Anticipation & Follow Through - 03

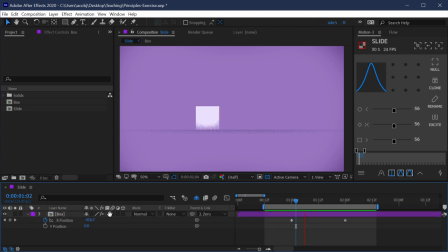(4:08)
So what's the first thing we could do to make it better? Well, first let me just rename this box 1, and then I'll duplicate it so that we have a little paper trail of where we were at the beginning. So box 2, I'm gonna press U to bring up the keyframes. Naturally, the first thing you probably think of is to ease these keyframes with easy ease.
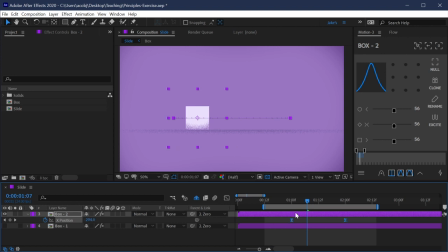(4:27)
So I'm going to select those keyframes, press the F9 key on the keyboard, and now they are eased. Let's play that back, and you can see that it is better. It's easing in and out, but it's a very standard slight ease. It's the default easy ease, so it's not all that interesting. Still pretty basic.
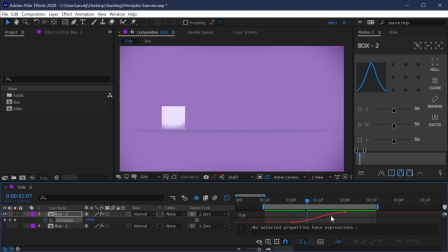(4:44)
So if we go into the graph editor with those keyframes selected, and let me clean this up. I'll turn off my expression editor and then give myself a little more room in this graph. Now we can see our graph a little bit better,
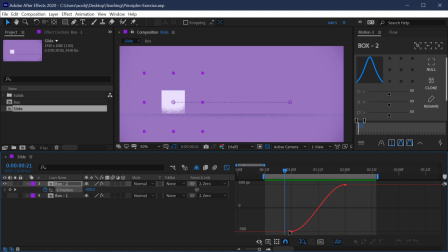(4:57)
and if you're not familiar with the value graph, this is just a representation of the value over time. So at this point in time, the first keyframe, it's at negative 500 pixels. At this point in time, it's at positive 500 pixels. And this curve is the value over time between it.
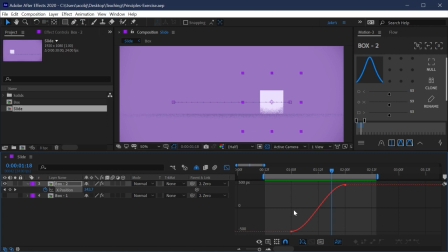(5:12)
You can learn all about the graph editor in my other class, Animating with Ease, so definitely check that out if you haven't already. But what I can do here is make my ease just a little bit more dramatic and a little bit more stylized. So I'm gonna pull the handle out while holding shift so that it snaps to that baseline,
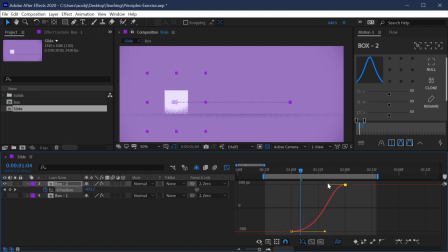(5:29)
and just drag that influence out a little bit on the outgoing keyframe and in quite a bit on the incoming keyframe. So let's see what that looks like. Now it's just a much better looking ease. It has more speed in the middle, it eases in and out a lot more smoothly, and it's just generally more pleasing to look at.
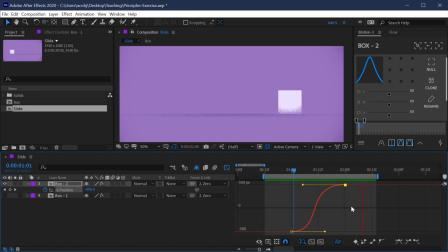(5:47)
So far, it all seems pretty basic, but this is actually one of the principles of animation. We've already touched on it, which is slow in and slow out, which another way to say that is ease in and ease out. Basically, it's moving faster in the middle of the animation than it is on either side, and it just makes for a more pleasing to look at animation.
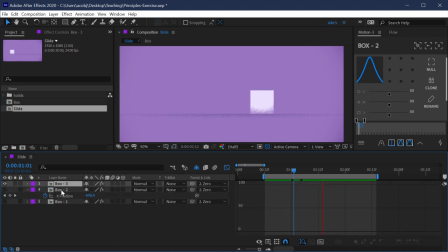(6:06)
But what can we do to make this better? Well, let's duplicate this layer again, turn off the second copy, and talk about what we can do next. We close up this layer and press U on this one to bring up the position keyframes. And the first animation principle we're going to talk about is called anticipation. Anticipation is basically giving the viewer a visual cue as to what's about to happen so that they're able to anticipate what you're going to do with your motion. And we can do that really easily in our animation. So what we'll do is just back up maybe 5 frames.
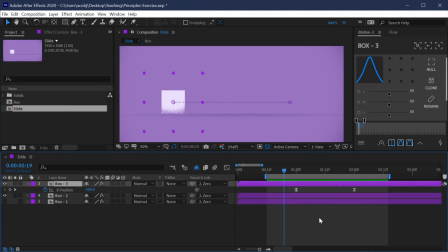(6:36)
I'll press page up 1, 2, 3, 4, 5 times and set a keyframe. And going back to this keyframe right here, what I want to do is just back this up a little bit on the X position. And looks like I forgot to turn box 2 off, so let me disable that. But we'll move it back just maybe negative 525.
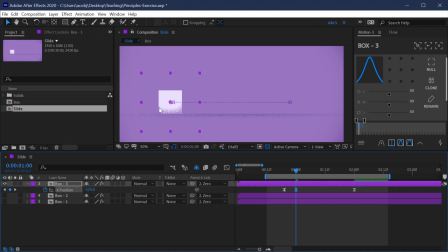(6:53)
So 25 pixels, it's traveling in the opposite direction before it goes forward. So if I play this back, you can see it just shifts backward a little bit, anticipating the movement that's about to happen across the screen.
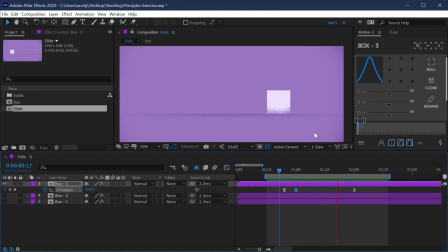(7:08)
Anticipation is as simple as that, but it can be an extremely effective way to give the viewer cues as to what's about to happen. And like all of the principles of animation, it's there to make the movement you're creating more desirable. So let's again go into the value graph, and I'm going to zoom in here so we can see it a little bit better.
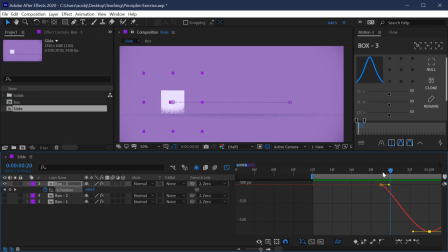(7:26)
So right here between the first 2 keyframes, I don't really have much of an S-curve. So I'm just gonna pull this out a little bit, coming out of that first keyframe, and then pull it out a little bit more going into the next keyframe, and we'll play that back.
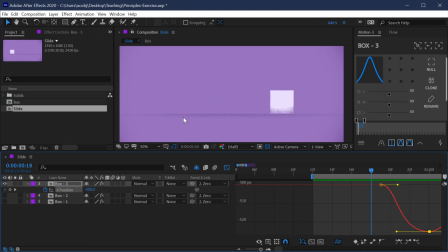(7:41)
So now it's a little bit sharper of a movement going back and then forward. Okay, so that's looking really good. Now we have anticipation in this movement. Well, we can make this even a little bit more interesting to look at by adding in something that goes along with anticipation really well, which is follow through.
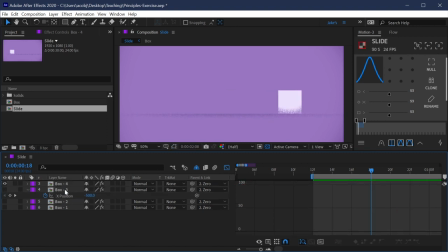(7:58)
So let me duplicate this, hide this layer, and then we'll bring up the position values for this. And we're going to do the exact same thing in the opposite direction. So anticipation happens before the big movement, and follow through happens after the big movement.